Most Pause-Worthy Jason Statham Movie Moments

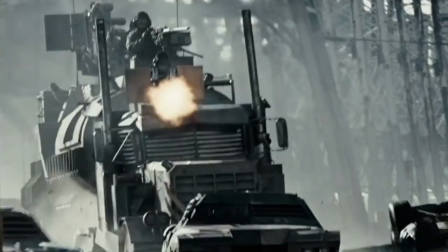8:14 By far, the film's standout moment comes when Statham and allied driver,
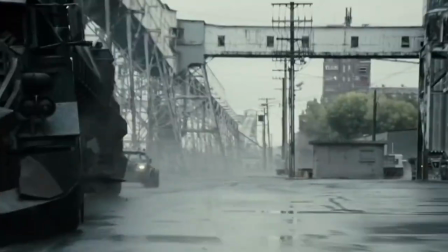8:19 Machine Gun Joe, played by Tyrese Gibson, are forced to take on the Dreadnought.
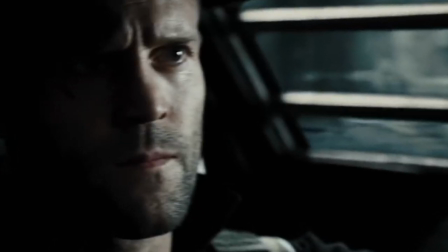8:24 It's a massive vehicle, armed with heavy machine guns, flamethrowers, and impenetrable armor.
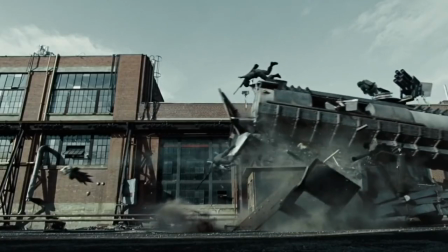8:30 They knock it off the board by tricking it into colliding with an immovable obstacle at terminal speed, causing it to flip end over end and throw its passengers into the air.
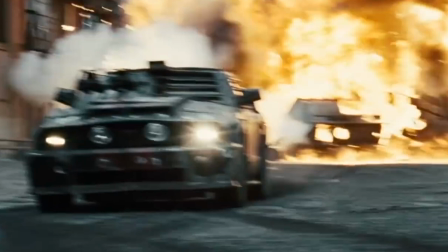8:39 The amazing crash is captured in full and delivers exactly what viewers want from a movie called Death Race.
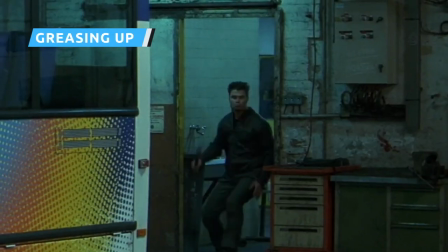8:48 There are debates to be had as to what movie contains the best Jason Statham fight scene.
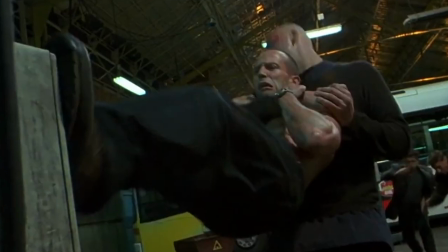8:53 However, there is no debate as to which movie contains the most sensual Jason Statham fight scene.
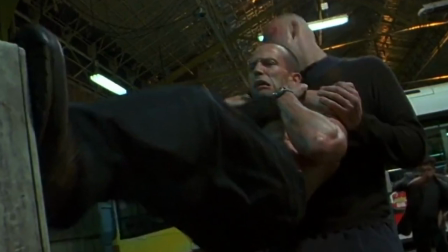9:00 That honor belongs to The Transporter, in which a shirtless Frank Martin kicks over multiple tubs of grease,
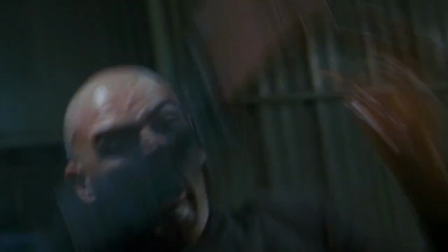9:06 covers his shirtless body with the slippery goo, and proceeds to engage in a shirtless battle with half a dozen bad guys.
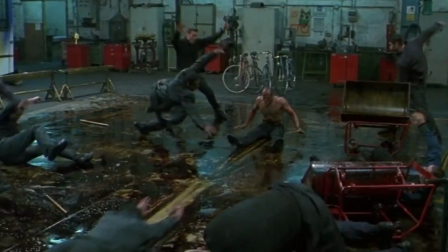9:14 Did we mention he's shirtless? Thanks to veteran action director Corey Yuan, this fight has wonderful kinetic energy.
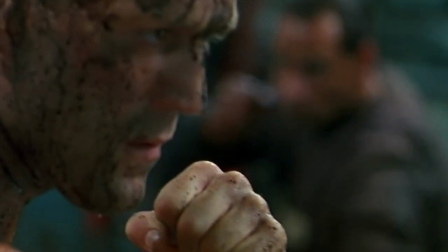9:21 Much humor and bone-crunching excitement comes from the henchman's attempts to grab Statham, who is too slippery to hold.
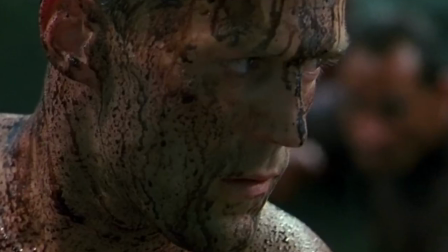9:27 It's a truly unique action scene full of visual invention and delightful stunts
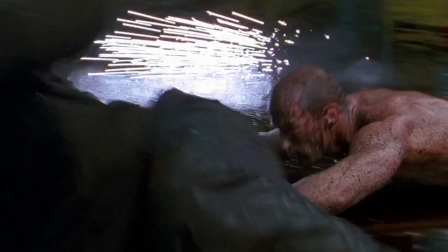9:33 that give the viewer an appreciation of the human body's ability to perform incredible feats.
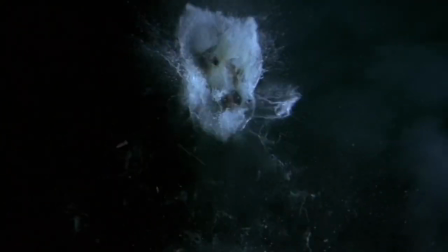9:40 Also, we cannot emphasize this enough. He's shirtless and covered in grease.
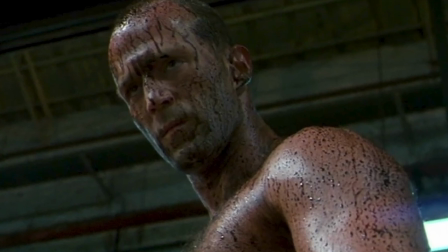9:46 You don't see that in many action thrillers.
Hatchet Harry is a man you pay if you owe.
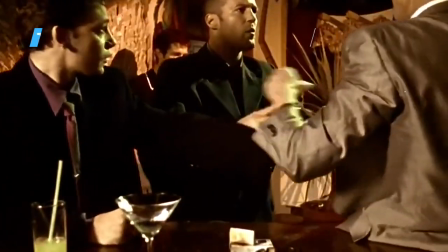9:52 Those words are spoken by Jason Statham in 1998's Lock, Stock and Two Smoking Barrels,
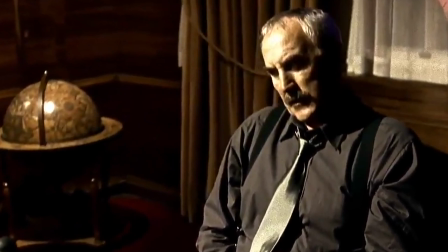9:57 when the protagonists consider the possibility of not paying the money they owe Hatchet Harry.
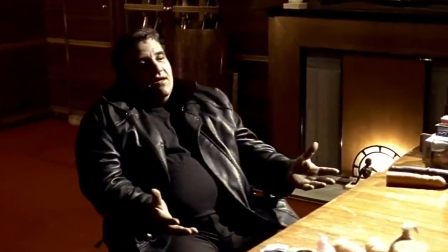10:02 Satham relays the story of Smithy Robinson, who failed to pay his debt or offer a reasonable explanation as to why he couldn't.
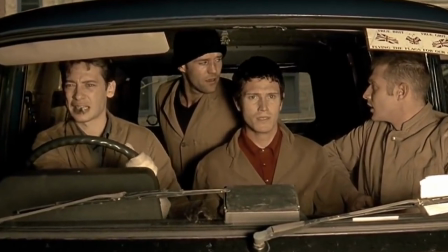10:09 As a result, Hatchet Harry reached for whatever was on his desk and bludgeoned poor Smithy to death with it.
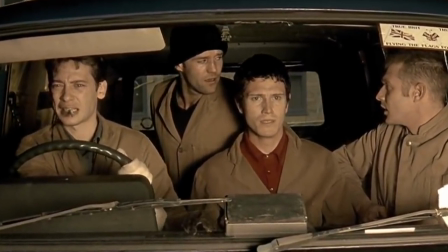10:16 That object just so happened to be an immodestly-sized sex toy.
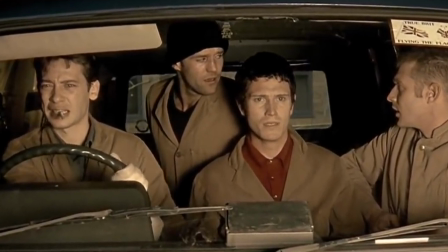10:21 The sight of Harry going berserk on Smithy is as absurd as it is intimidating,
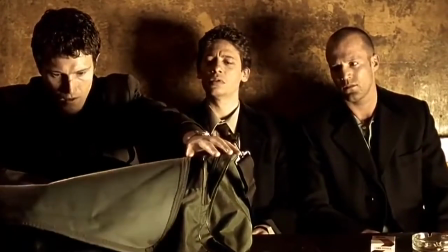10:27 and the idea of him doing something similar to the protagonist's is enough to inform their motivations for the rest of the movie.
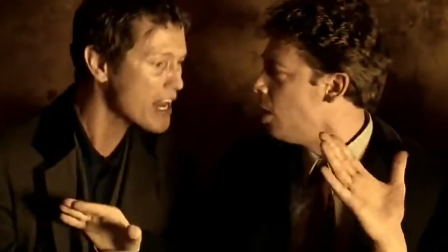10:34 Statham's narration of this infamous episode, filled with seeming admiration at Harry's audacity, elevates the scene to a whole other level.
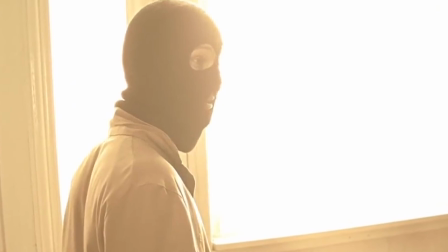10:43 It's hilarious, memorable, and let 1998 audiences know that Jason Statham was going to do great things.
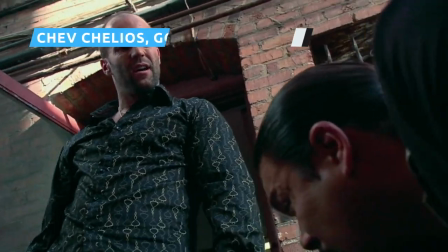10:52 There's no shortage of fight scenes in the Crank films, from bloody shootouts to brutal fisticuffs and even a mid-air brawl in the skies above Los Angeles.
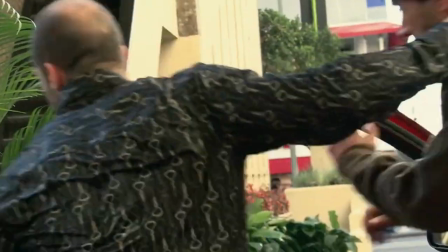11:01 But the best part of these movies is their unpredictability. The viewer honestly has no clue what's going to happen next at any given point.
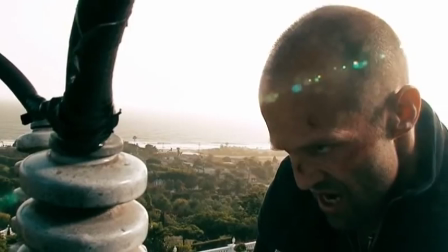11:10 Nowhere is that more evident than in the downright absurd Godzilla fight in Crank High Voltage.
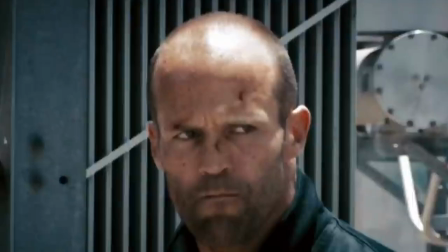11:16 Shev Chelios has fought hundreds of bad guys by the time he faces off against Johnny Vang in an electrical power station.
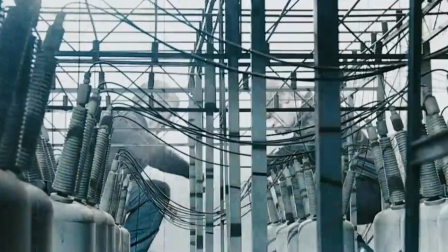11:23 As such, the movie doesn't indulge in a traditional fight. Instead, Instead, the scene suddenly shifts, taking on the aesthetic of a grainy Japanese kaiju movie.
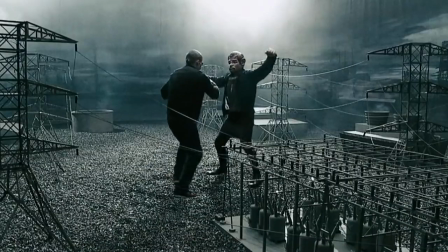11:32 Chelios is inexplicably portrayed as a giant chefzilla, with Vang transformed into an equally gigantic monstrosity.
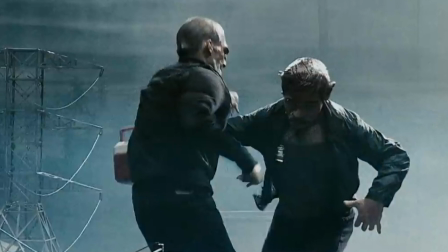11:40 The two proceed to engage in a fight that pays homage to any given Godzilla vs. movie,
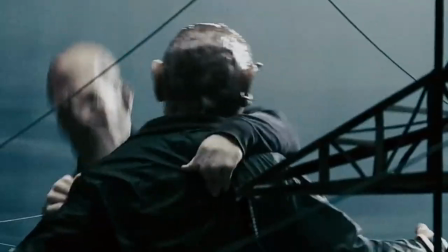11:45 complete with absurd wire stunts and sets that look like they're made of cardboard. It makes no sense, and it's one of the best sequences in the whole movie.
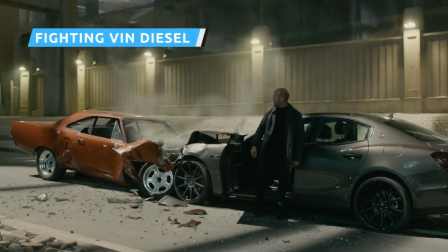11:54 Don't even think about it!"
From the moment Jason Statham's character is introduced, audiences know it will all come down to a one-on-one,
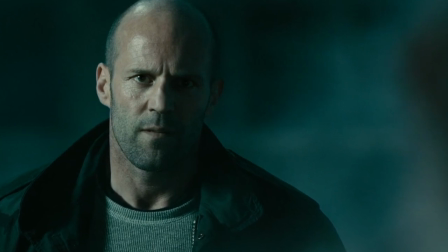12:03 hand-to-hand grudge match between Deckard Shaw and Dominic Toretto. When the time comes in Furious 7, their inevitable confrontation does not disappoint.
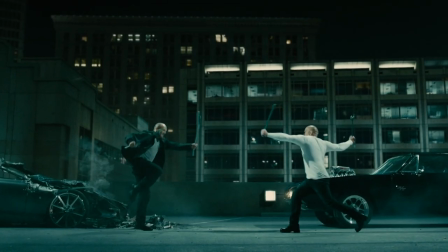12:11 While the fisticuffs are firmly in the realm of PG-13 action, the hits are nevertheless brutal.